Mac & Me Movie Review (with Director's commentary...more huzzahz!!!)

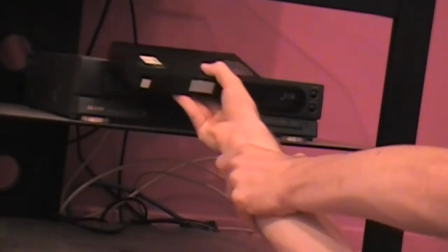There was a lot more struggling.
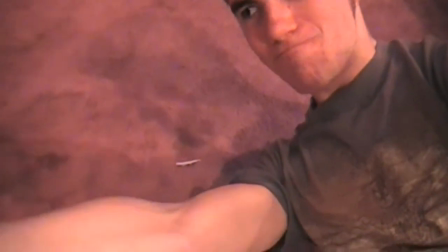But when I was playing around with the footage and the editing,
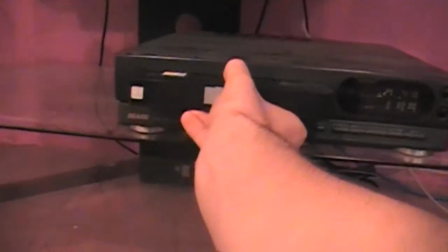and it just kind of like if i would have used all the footage of the scene would have come out to about a minute long
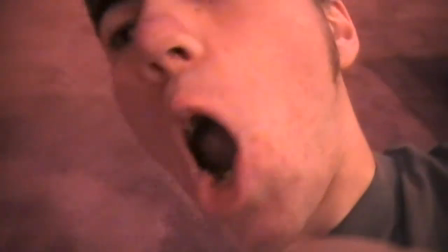and that's um a bit too long to be struggling with a vhs that is possessed
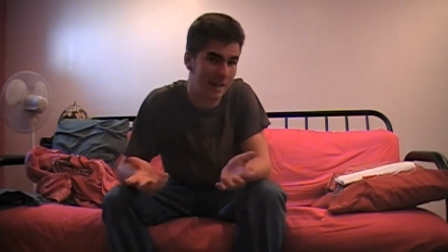um it actually even to me it kind of got like annoying after a while i'm just there on the floor holding this vhs grunting
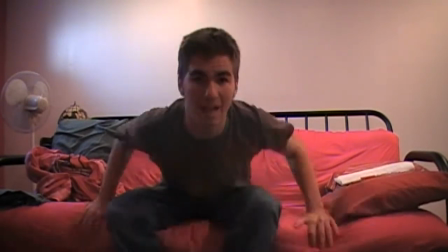and fighting with it it would have gotten irritating because if it if it would annoy like me the person making it it would definitely annoy the people who are
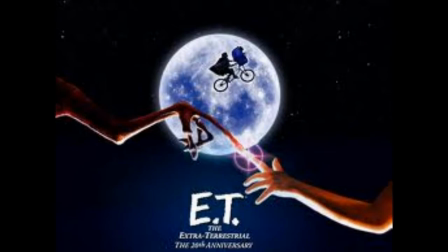gonna watch it so I think it was very wise for me to cut out a good chunk of that footage.
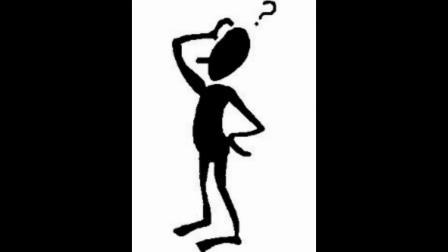Here we have just a basic overview of the movie so far.
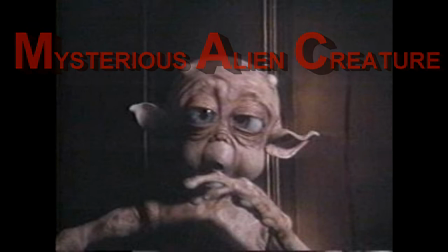Basically just saying how much of an ET ripoff that it is because it is.
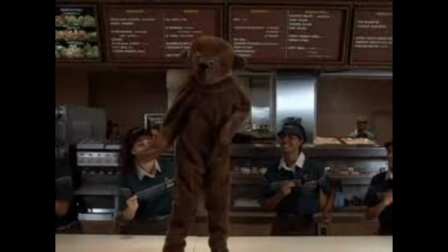It really is. I don't know if anybody else who isn't gonna like watching this review has seen
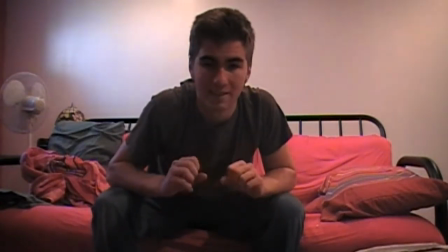it probably has some people probably want to know if anybody else thought the movie was total
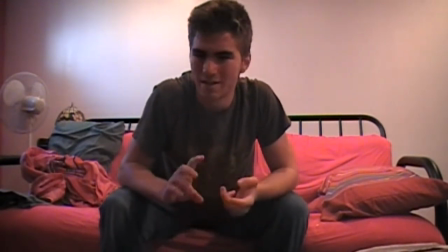garbage and they wanted to see like a review so
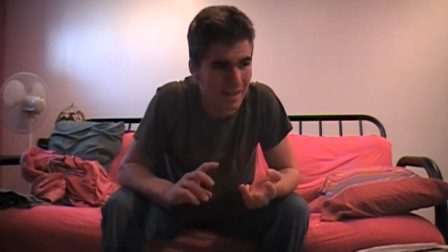but the reason I made this review was um not it it was
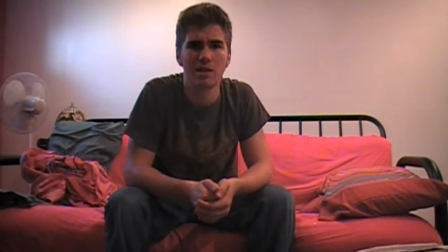to review the movie but it was more um it's kind of become like a running joke in my life I always make references to Mac and me with
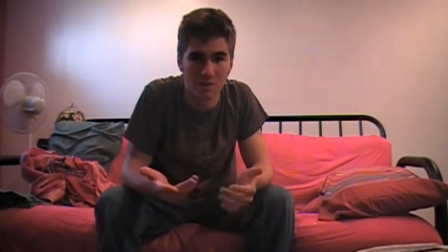my friends and stuff about how it's the worst movie ever made and the only thing it taught me was how not to make a movie
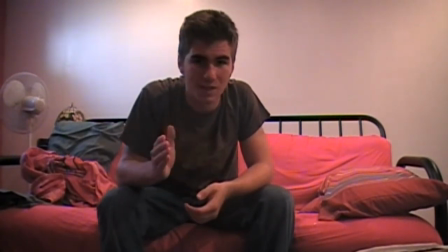so cuz I remember when I saw Paul earlier this year that was that movie with the the alien voiced
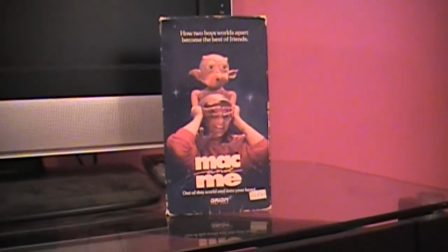by Seth Rogen the theater was packed there was a lot of people like I don't think there was a dry
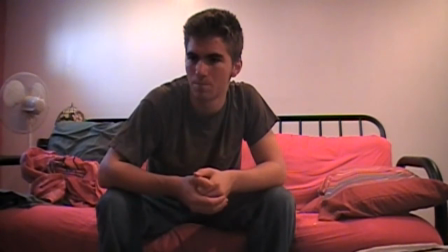seat in the house but uh I mean my five no my
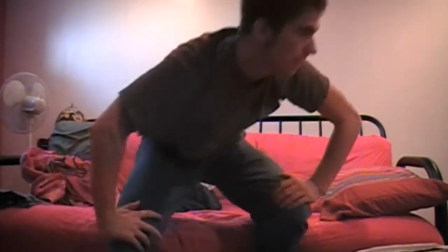I forget how many friends went. I think we were five.
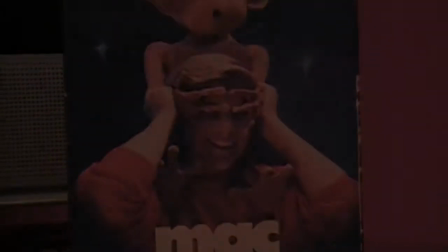We were just sitting there. And there was this one point in the movie where they referenced Mac and me. And out of all the possible alien movies they could have referenced.
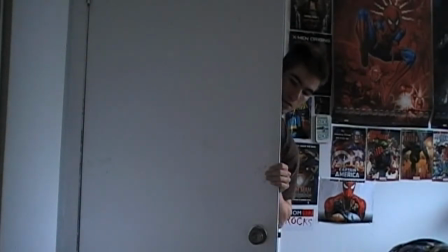They could have referenced, you know, E.T. or Predator or Alien. They referenced Mac and me. And we all start laughing our heads off. And the real funny part was that we were the only ones laughing.
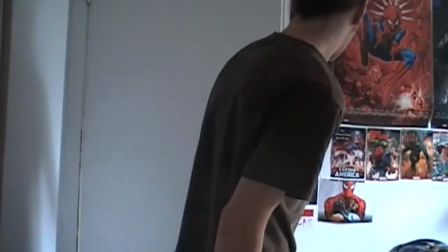There was this joke in the movie. And only five people in the audience laughed.
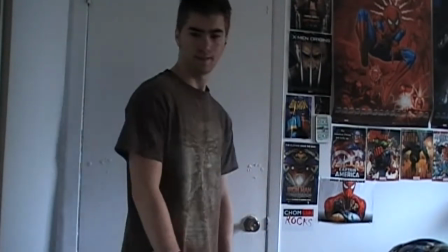So we probably looked like we were insane. but yeah that when I saw that in the movie I'm like okay I gotta get around making
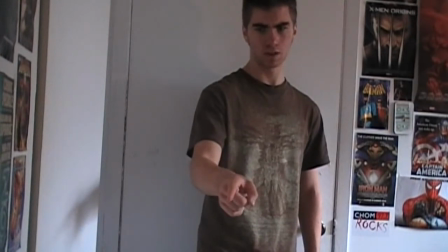this Mac and me review at some point because I've been talking about it for years and people are always you know saying when are you gonna do it
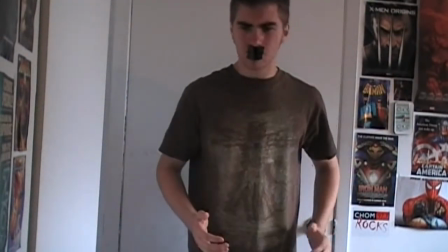so figures about time to do it anyway on to the next topic yeah
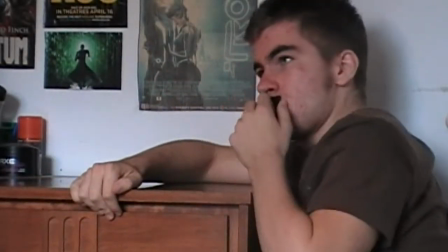the video is 20 minutes which is fine you know when you're watching it but when I have to
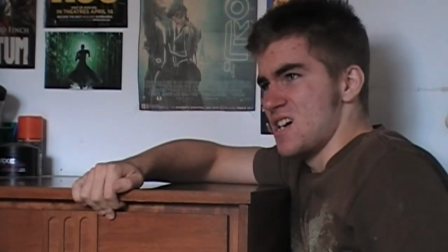talk about it there's a lot I could talk about and then some stuff might get left out yeah there was a
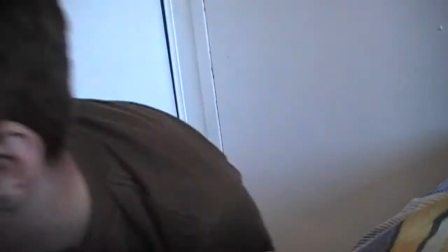tie fighter sound I like to make references to movies I like so no copyright infringement intended there George
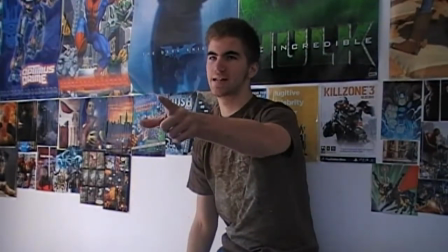Lucas but the TIE fighter sound is pretty damn awesome so I wanted to use it very briefly.
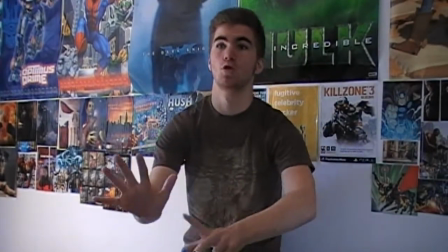Once again you can see all my posters in the back, I'm a big comic book fan.
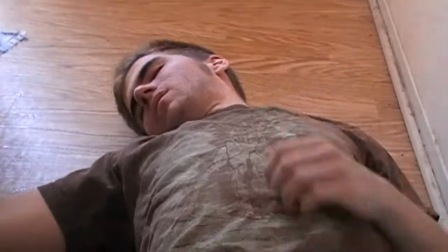And I got knocked out by a possessed VHS tape.
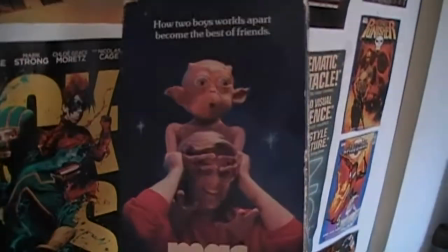Just another day in the life of Sergeant Satire.
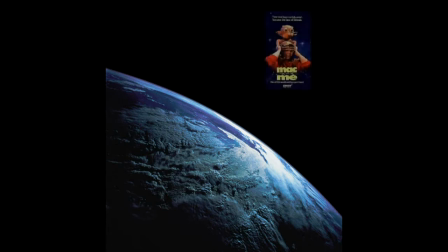and here's where it gets kind of ridiculous like because at the end of bonsai for those of you who have watched bonsai spoilers if you haven't uh the ending
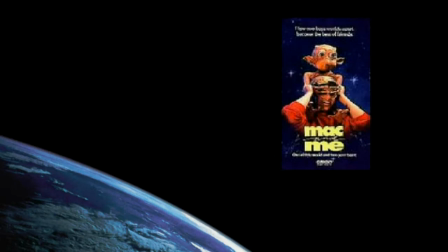like the whole video builds up to this final battle of me trying to kill a board game with a super soaker
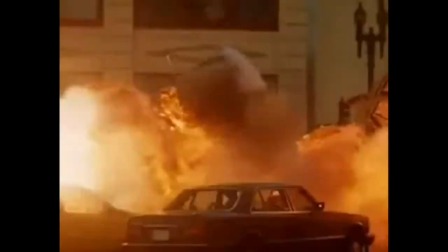um people thought that was outrageous and they some of my friends said uh that was ridiculous in
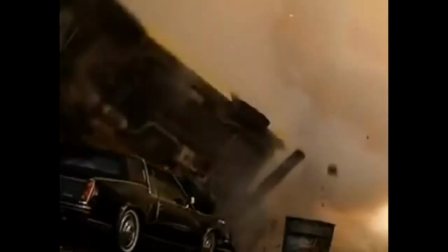a good way it was uh ridiculously funny it was um over the top so i'm like okay
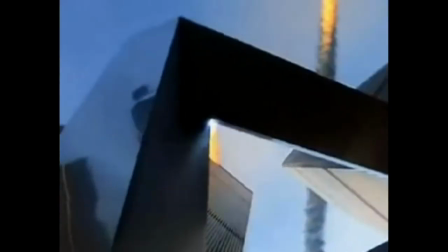I can make it more ridiculous and they just kind of said what
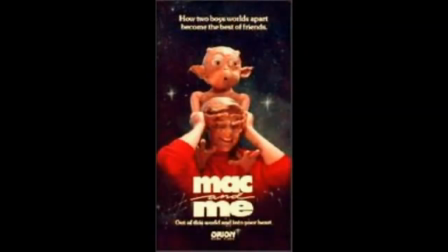no you can't and I think I kind of did you got this VHS trying to take over the world
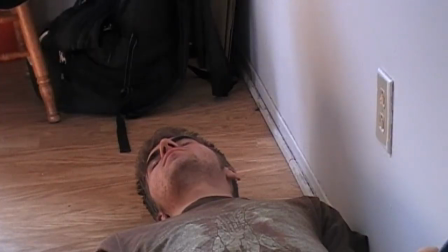and get rid of every other movie that is not itself so people only have Mac and me as an option for a movie
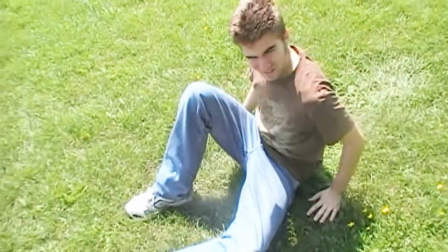yeah so this scene was also an idea I had very early on just like it being in all the VHS cases
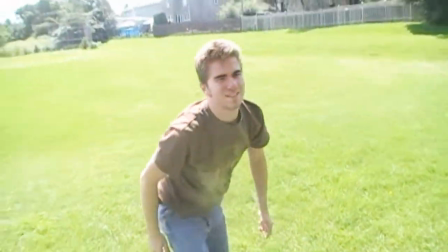I wanted there to be kind of like a dream state or cause I I know I was going to have some fight scene kind of things where I'd fight Mac and me
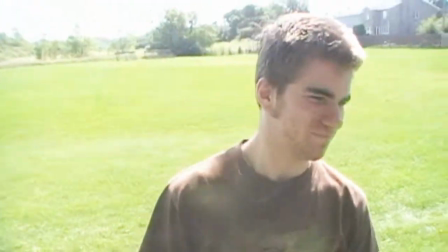and I wanted to get like knocked out and
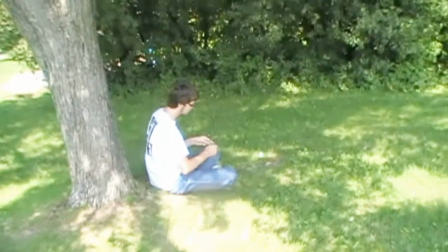ended up in my own mind or something the idea of me being like in my mind came in later originally it was just like a trance,
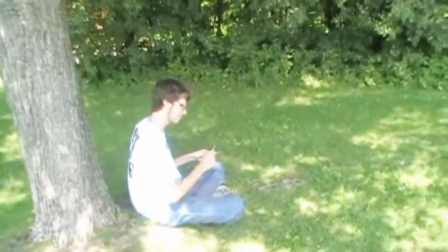like a vision and this whole thing was way,
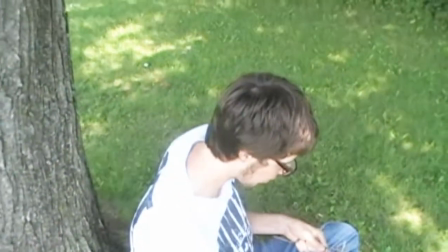way shorter but I figured it would be way more fun if I played with it a little bit more
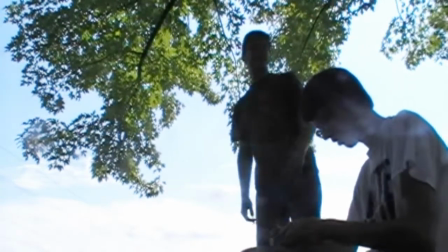so yeah I got Steve
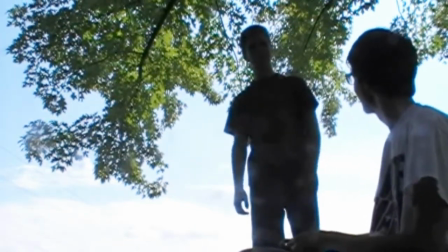poor Steve, whenever he's over I always say hey we're going to go film something and he's like can't we just sit down and watch a movie or play a game
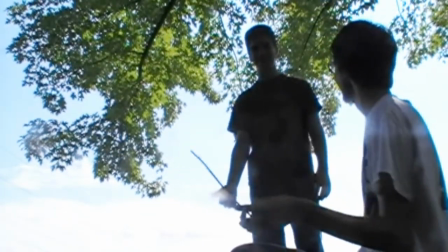and I said you're here I need to film something
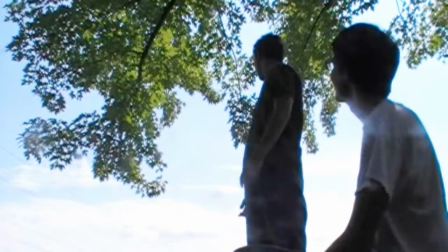and he always helps so So, thankful for that.
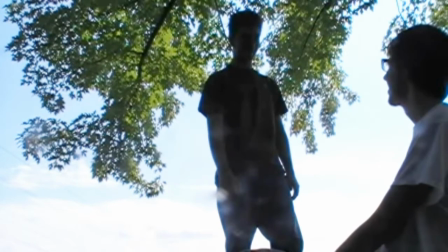I haven't, yeah, he's playing my common sense. And he found that funny.
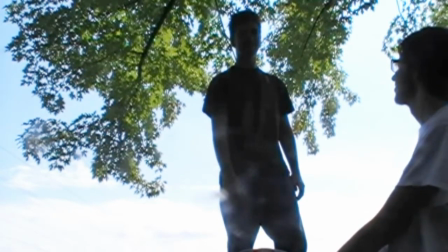Because for him to be my common sense, he said I'd be screwed.
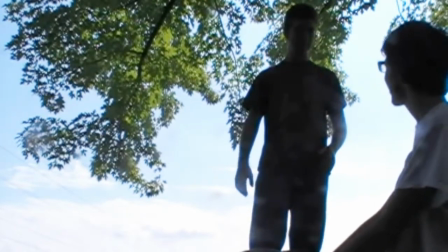But, I don't know, I thought he would play that character nicely.
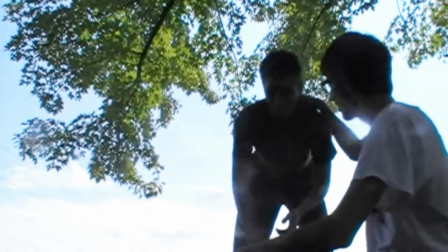Because in some other videos we made and in real life, we always, when we talk,
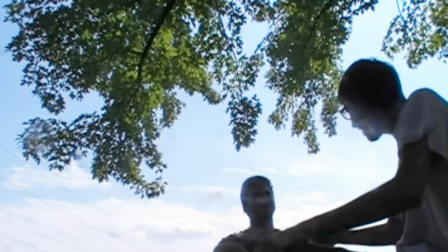we end up taking on these characters. characters just to bug each other and sometimes he would like play this really cocky um
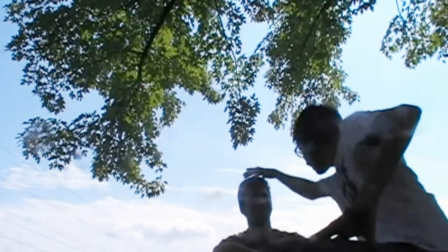arrogant kind of person like and I wanted him to do that for that character I
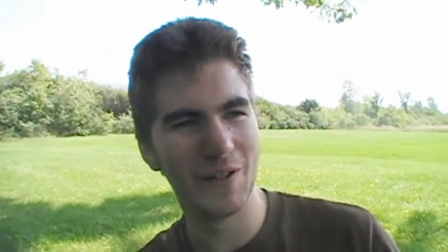don't know why I just thought it would fit this was
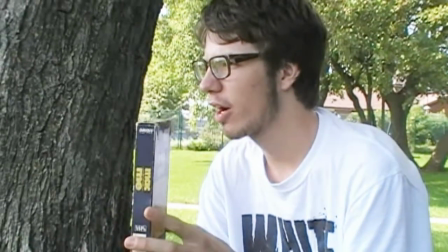um actually kind of difficult to shoot because we were short on time
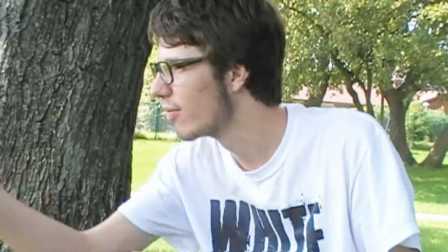because he had to be somewhere I forget where and we forgot to
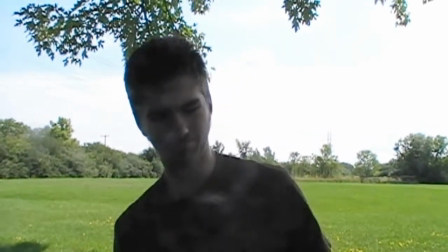bring a tripod or something to put the camera down on so the original way that I had
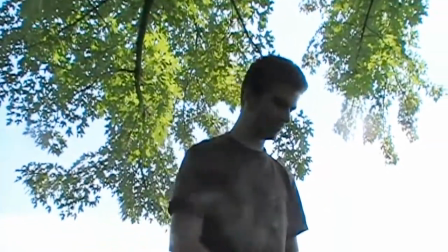written this scene to be shot I had to scrap within a few seconds and come up with a completely new
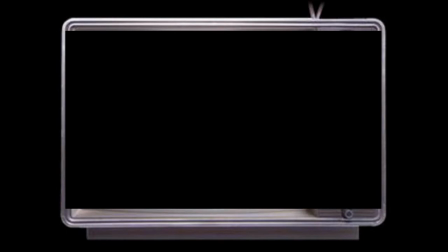way of shooting it very fast so we kind of just um handed the camera back and forth,
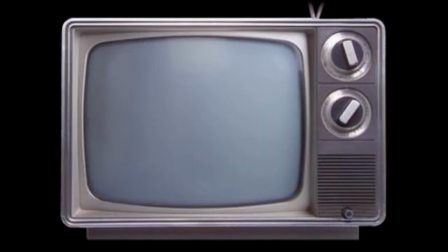so I'd film him talking, he'd film me talking, and we'd use things from in the area,
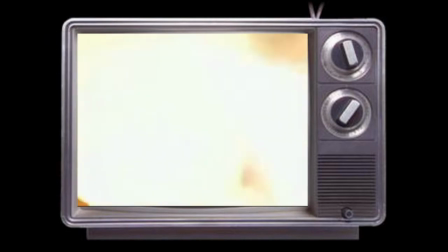like we'd use a bunch of sticks and rocks to hold the camera up at an angle, um,
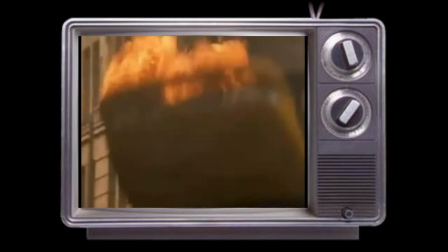that's what we had to do to get the movie done, uh,
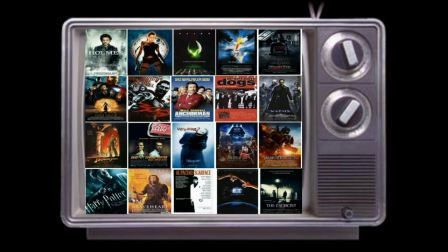yeah, there's a Carol joke there, uh, I don't know how many people would get that, because it was in my minor annoyances video.
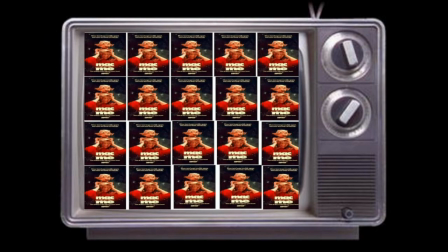There's a character called Peter Patrick Lawrence, which I'm also playing again here.
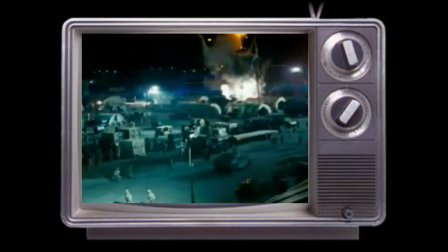And, um, there's a joke in that video, running joke, which will become a running joke because I plan to, um,
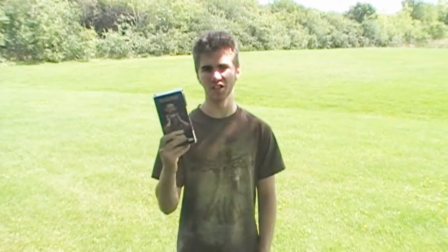uh, start making more minor annoyances videos of his wife Carol being the reason that his life sucks.
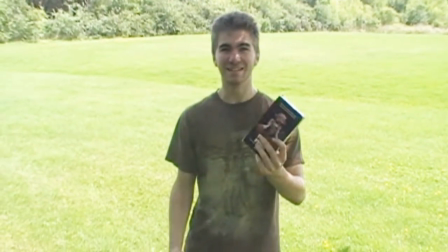And the reason for anything.